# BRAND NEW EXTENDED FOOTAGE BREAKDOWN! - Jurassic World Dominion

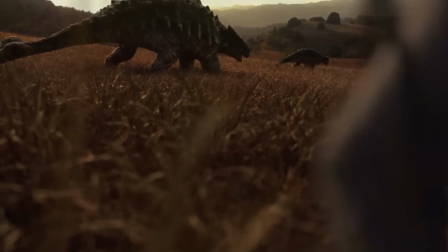0:14 Hello ladies and gentlemen, and welcome back to another Jurassic World Dominion video.
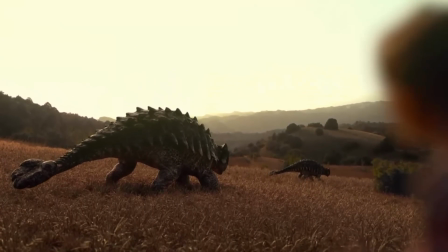0:19 A video I was honestly not expecting to make whatsoever, but a video I have to make nonetheless.
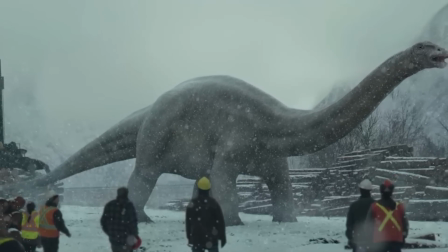0:25 For the first time since the extended edition released on DVDs across the world,
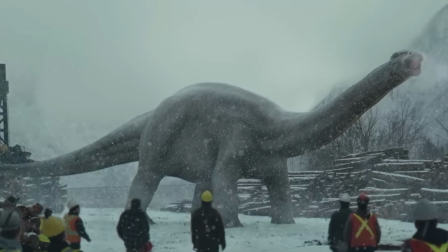0:30 we finally have some more extended and deleted footage from Jurassic World Dominion.
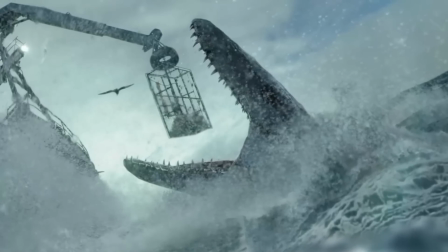0:35 And yes, it's been well over a year since the release of this movie, just over 13 months to be exact.
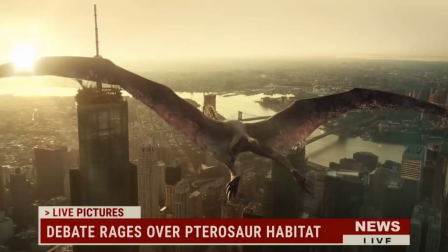0:42 So you can imagine my surprise when this footage was discovered just the other day.
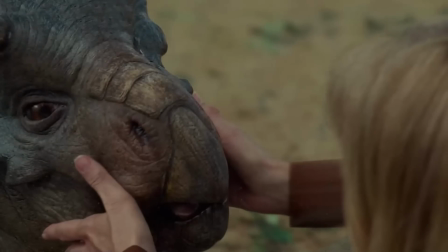0:46 I've gone ahead and posted the raw clips on my previous video should you wish to check out the clips for themselves and see them in their original format.
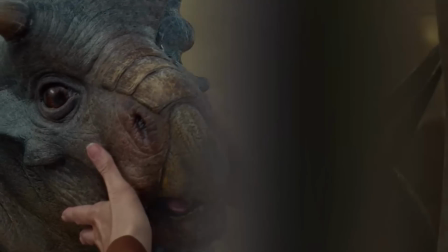0:53 As for today however, we're going to be analysing and inspecting all of the new footage that was released recently for Jurassic World Dominion.
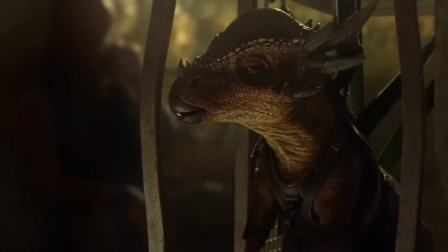1:01 So once you're ready, get some snacks, relax, and enjoy the video.
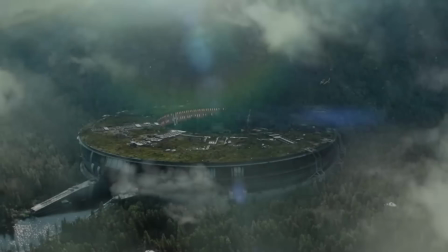1:07 Now, to address some things that some people have been confused about in the last video,
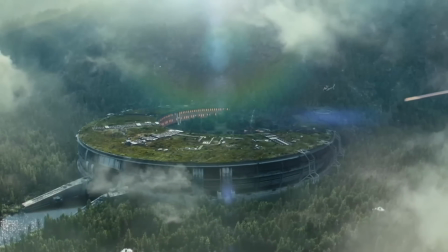1:12 not all of the footage seen in this sequence is 100% brand new.
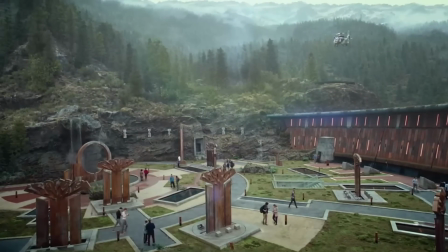1:16 I thought people would realise that, and thankfully, for the most part, many people did.
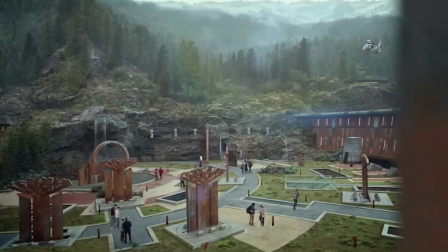1:21 However, a minority of people clearly have either watched a different movie or don't really remember the scenes all that well.
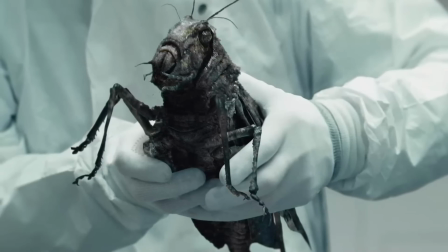1:28 So we're going to break the scenes down one by one on what is new and what is the same.
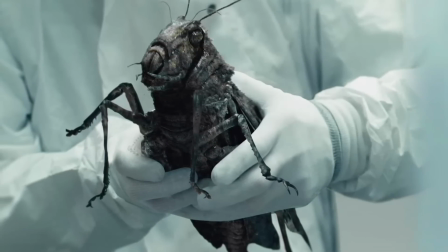1:33 The first scene to talk about here is one that is slightly confusing to some.
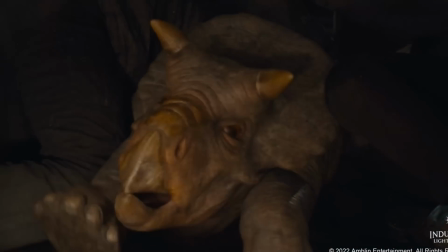1:37 It opens up with the opening portion of the movie where the cars are trying to drive through the ceratopsian herd.
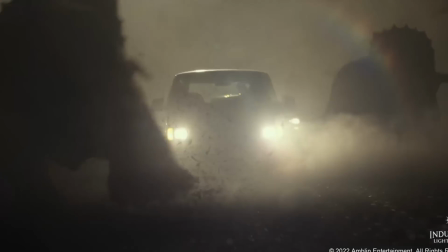1:43 A Nasutoceratops crashes into a car, causing it to flip.
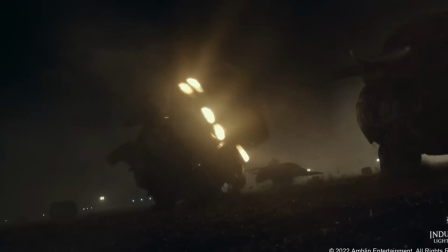1:46 From what I can tell in the final cut of the movie, the scene quickly turns back to Claire, Zia and Franklin.
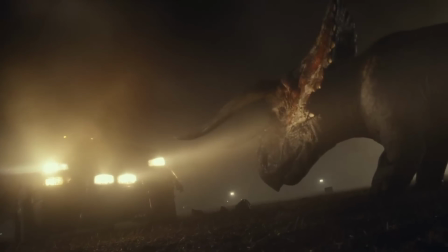1:53 However, from this new ILM footage, this scene seems to remain focused on the
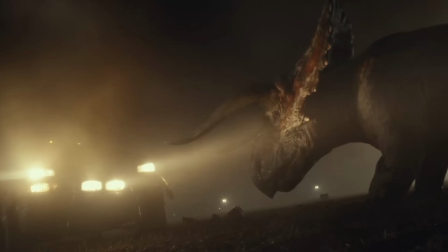1:59 Nasutoceratops for just a fraction longer, giving us some time to take a longer look at this beautiful creature.
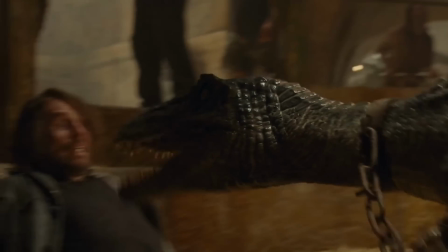2:06 Further along in the video, we enter the depths of the Malta black market,
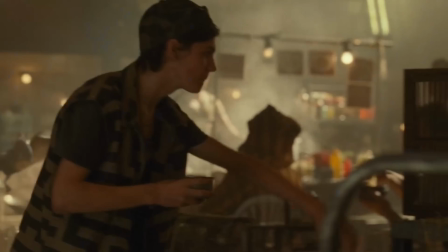2:10 where we're actually given one extended shot that wasn't used in the movie and one entirely brand new scene that was never used as well.
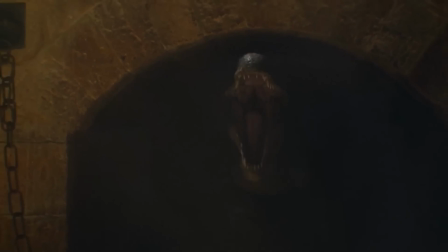2:18 The first is the extended shot.
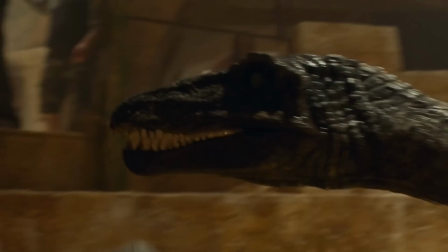2:21 When Rain Delacourt falls into the battle pit of the dinosaurs, we're aware that a Baryonyx runs towards him,
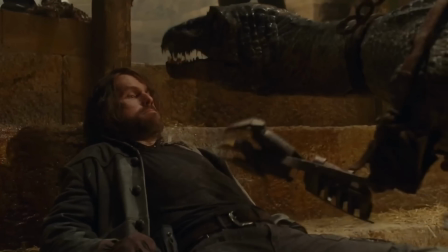2:27 almost being able to bite his face if it wasn't for the chain restraints holding the creature back.
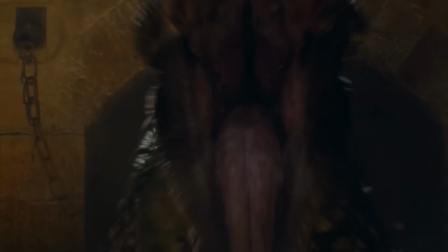2:33 Now, this happened rather fast in the final cut of the movie. However, in this ILM footage,
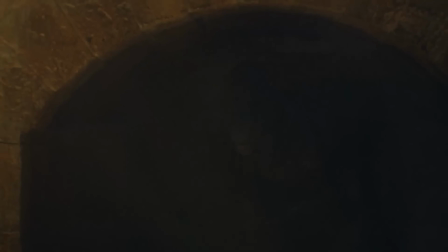2:39 it actually shows a slightly extended shot of the Baryonyx actually running towards Rain rather than a cut in the editing process.
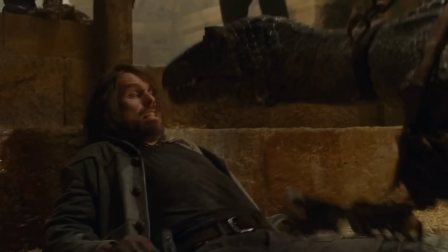2:47 Now, I kind of understand why this scene was cut down a little bit as the Baryonyx is so obviously an animatronic.
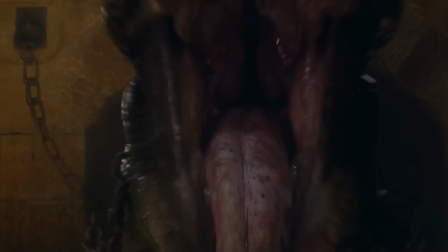2:55 It just looks like the dinosaur is gliding instead of running, which kind of ruins the immersion for me.
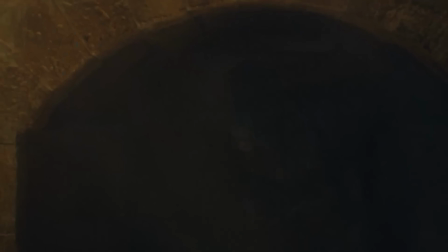3:00 As much as it does look kinda cool, I believe this is probably just a placebo, as it's just something new that we haven't seen yet.
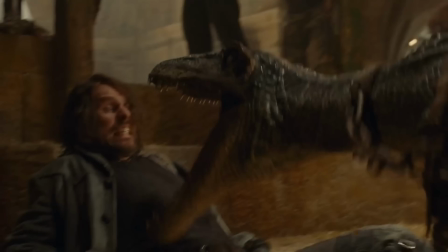3:08 But if it were to have been in the final cut of the movie, I guarantee we would have pointed it out for looking too robotic-like,
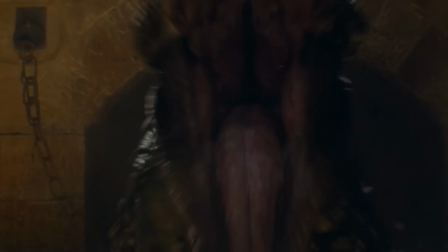3:15 and more specifically, that odd glide it did whilst running. Kind of like how we point out the Giganotosaurus animatronic in the later scenes of the movie.
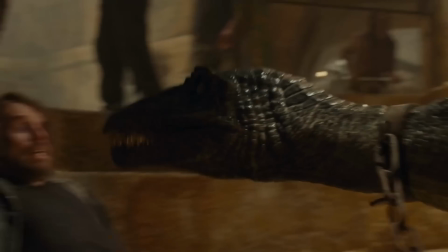3:23 Either way, it just gives us a more close-up and cooler looking view of this dinosaur, something I wish we saw just that little bit more of.
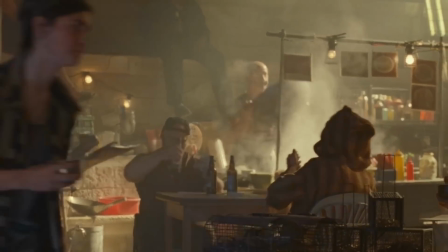3:33 Staying within Malta, we have our first unused scene that showcases a Dimorphodon attempting to fly,
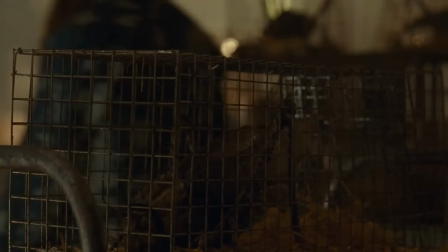3:40 but being locked down by its restraints.
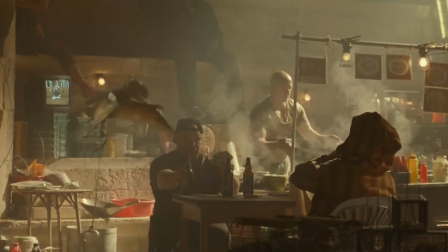3:42 There is a chef cooking something in the background, but what intrigues me the most as a fine attention to detail is what was on TV.
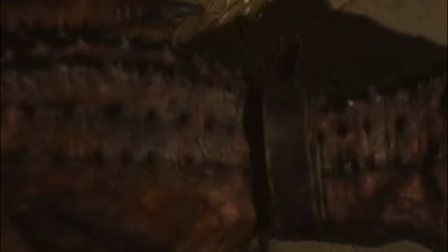3:51 Not only does the TV make fit the aesthetics of the black market,
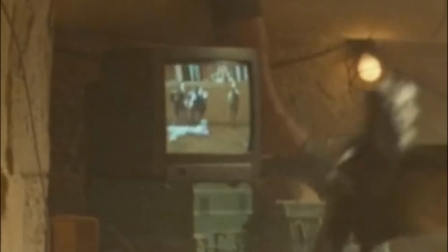3:55 but we can see either some horse racing or dog racing, or maybe even dinosaur racing, is being broadcasted on this TV,
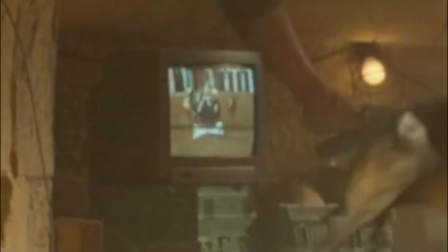4:02 which aligns with the type of people you would meet in the black market. I assume that they have this on for any people who may have put a bet on the races,
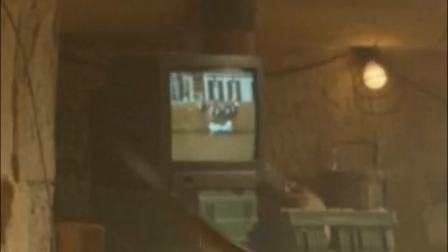4:11 in the same way that they would probably be placing bets on the dinosaur fights within the underground market as well.
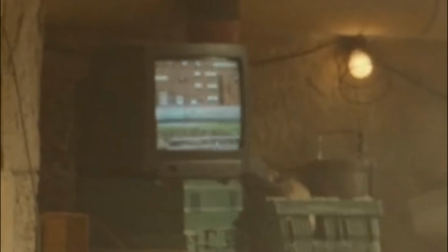4:17 So to me, that's an incredible choice of detail there to blend in with the surroundings even more.